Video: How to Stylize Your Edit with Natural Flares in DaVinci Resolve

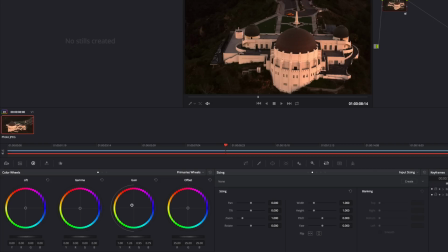(8:17)
We're going to drag over towards the orange and red part of the color wheel, and right there is looking pretty darn good. That's looking like the sunset where we've got it right there.
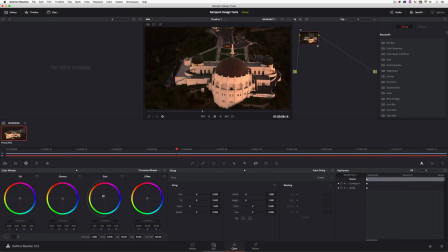(8:26)
I'm just going to let go. Once we have our color correction looking the way that I want, I'm going to come back to the edit module and we're going to turn video layer 2 back on,
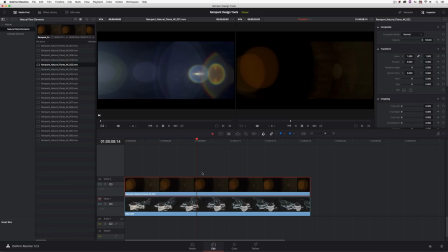(8:34)
and we're now ready to get in and to use a transfer mode on this layer. Now, one thing you're going to love about Resolve, much like in Premiere and even Final Cut Pro, is that Premiere has some clip-based parameters you can get in and adjust, and one of them is the composite mode.
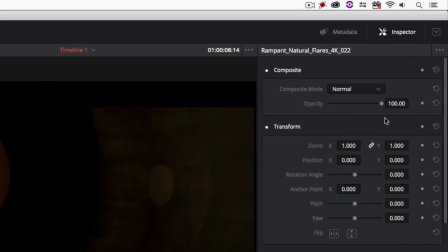(8:49)
So with the clip selected, I'm going to navigate over here to the inspector. You'll see the very first option is the composite mode. Composite mode right now set to normal. I'm going to change that to an additive transfer mode.
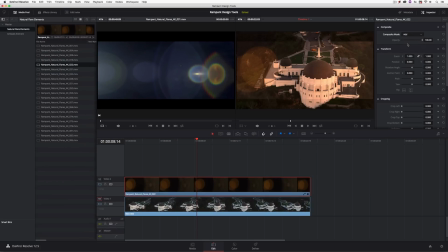(8:59)
Now, what's important to keep in mind about these elements is that because they are 4K, they are in a 2.40:1 aspect ratio, which is slightly different from the 16:9 aspect ratio of the footage that we're working with right now.
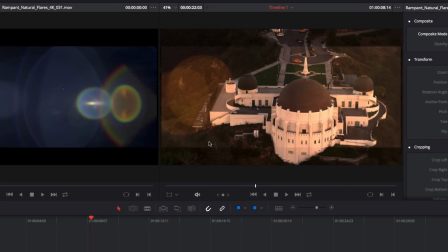(9:13)
So we do need to make an adjustment to our lens flare, our natural flare. I'm going to come back to the color module.
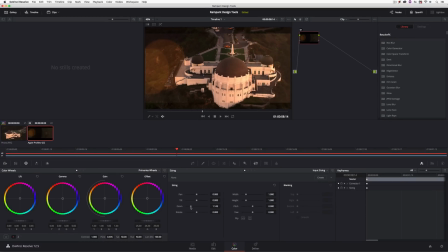(9:19)
We're going to come to sizing. We're just going to zoom in just a little bit on the flare. And you'll also notice here that the way that the flare is set up, that we're getting a little bit of a bright spot over here, making it appear as though the sun is on this side of the screen on the right.
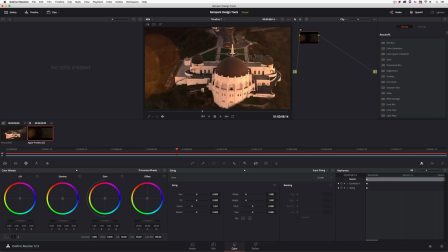(9:34)
So let's take this flare and flop it over to where the sun should be coming from. Now, a couple ways that we can do this. I can get in and rotate this like such, but then we're basically taking the flare and flipping it upside down, which I don't want to do.
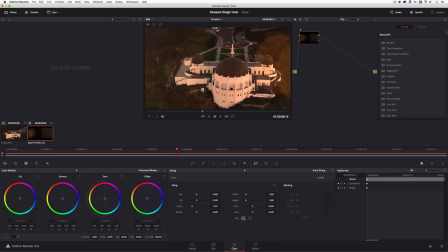(9:49)
I'd rather just do a simple flip, just like that. That's looking a little bit more natural to me. The sun should be over here. This side of the building is a bit brighter. Flare's happening on the right side of the screen. we're looking pretty darn good.
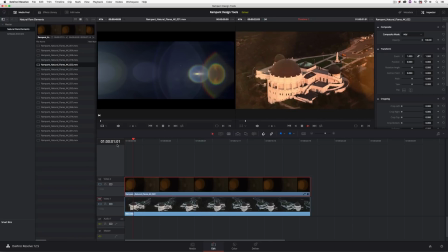(10:03)
Let's just come back to the beginning, hit play, and that's looking pretty realistic. Almost like it was shot like that, which is the exact goal that we're trying to achieve. Okay? We're almost there. Now I want to put in that speed change that I showed you in the intro.
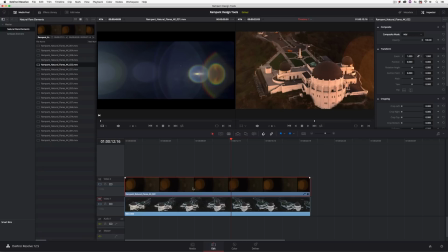(10:20)
And how are we going to do that? Well, we could do it to each layer individually and then merge the two of them together. But I'd rather do this as a compound clip. What I'm going to do is right click on both layers and create a new compound clip. We can call the compound clip whatever we want. I'm going to call this Final Natural Flare.
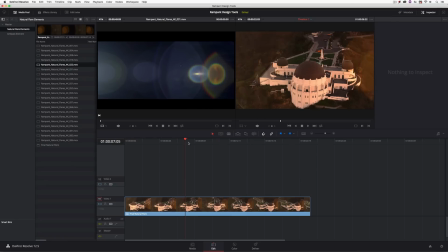(10:38)
Okay? And we're going to say create. Now, once we have it created, what we need to do is to get our speed parameters up. I'm going to do that by pressing Command or Control and R on the keyboard with the clip selected. There we go. Once we have our speed change parameter set to go, you'll see that we have these little arrows that are pointing to the right.
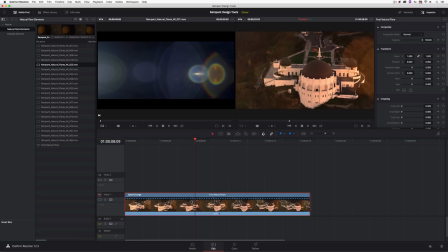(10:58)
They're all consistently spaced apart, meaning that this clip is at 100% speed. And we're going to want to do a bit of a speed change from a certain point to another point and then head back into that 100% speed.
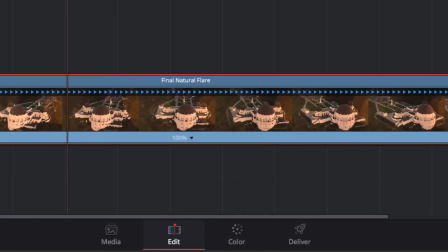(11:10)
What I'm going to do is drop this down, and I think I'm pretty happy with where we are here. I want to get the observatory almost straight on, right about there.
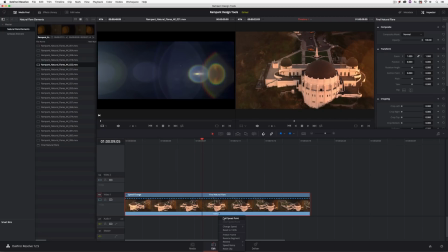(11:17)
And right about there, what we're going to do is add a speed point. Okay?
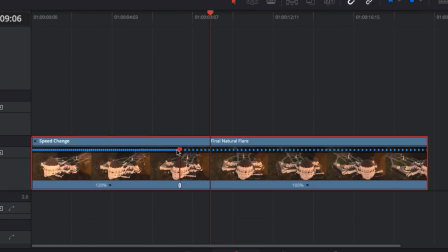(11:22)
Now, once we've added the speed point, all we're going to do, and you'll notice that as we do this, this is one thing I love about Resolve, and especially working with speed changes, is that it's dynamic. As I'm adjusting the speed of the clip before the speed point that we added in here, the rest of the clip is dynamically not having the speed adjusted,
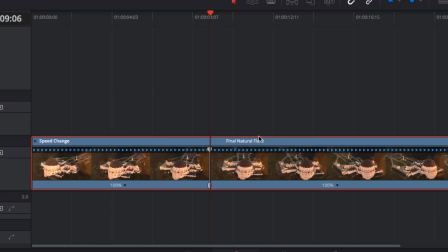(11:41)
but its out point is being pulled back to compensate for the speed change we're making off the top.
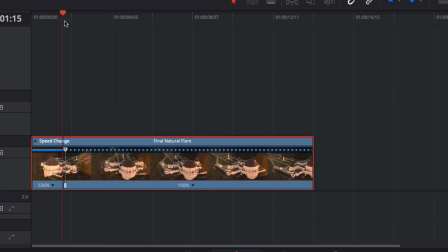(11:48)
And I want to make this pretty quick off the top. You'll see right now we're at about a second and 20 frames. You'll see that's looking pretty good right about there.
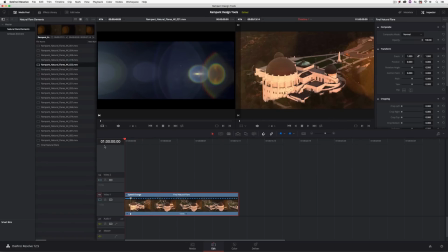(11:59)
Now, if we wanted to do it even faster, it'd almost make it like a transition. Just bring it right back. We'll have it spin around super fast and then go into real time. So you can now see, not only have we gotten in, done a basic color correction to make what looks sort of like a mid-afternoon shot into what looks like an evening shot when the sun's down at the horizon,
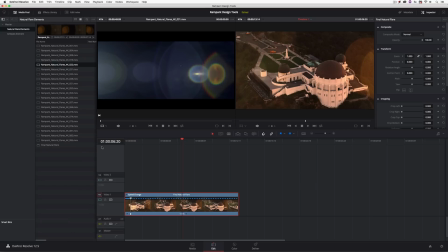(12:17)
we've also gotten in and added this Rampant Design Tools element in, and added it in a very subtle way so it doesn't look like we've added anything.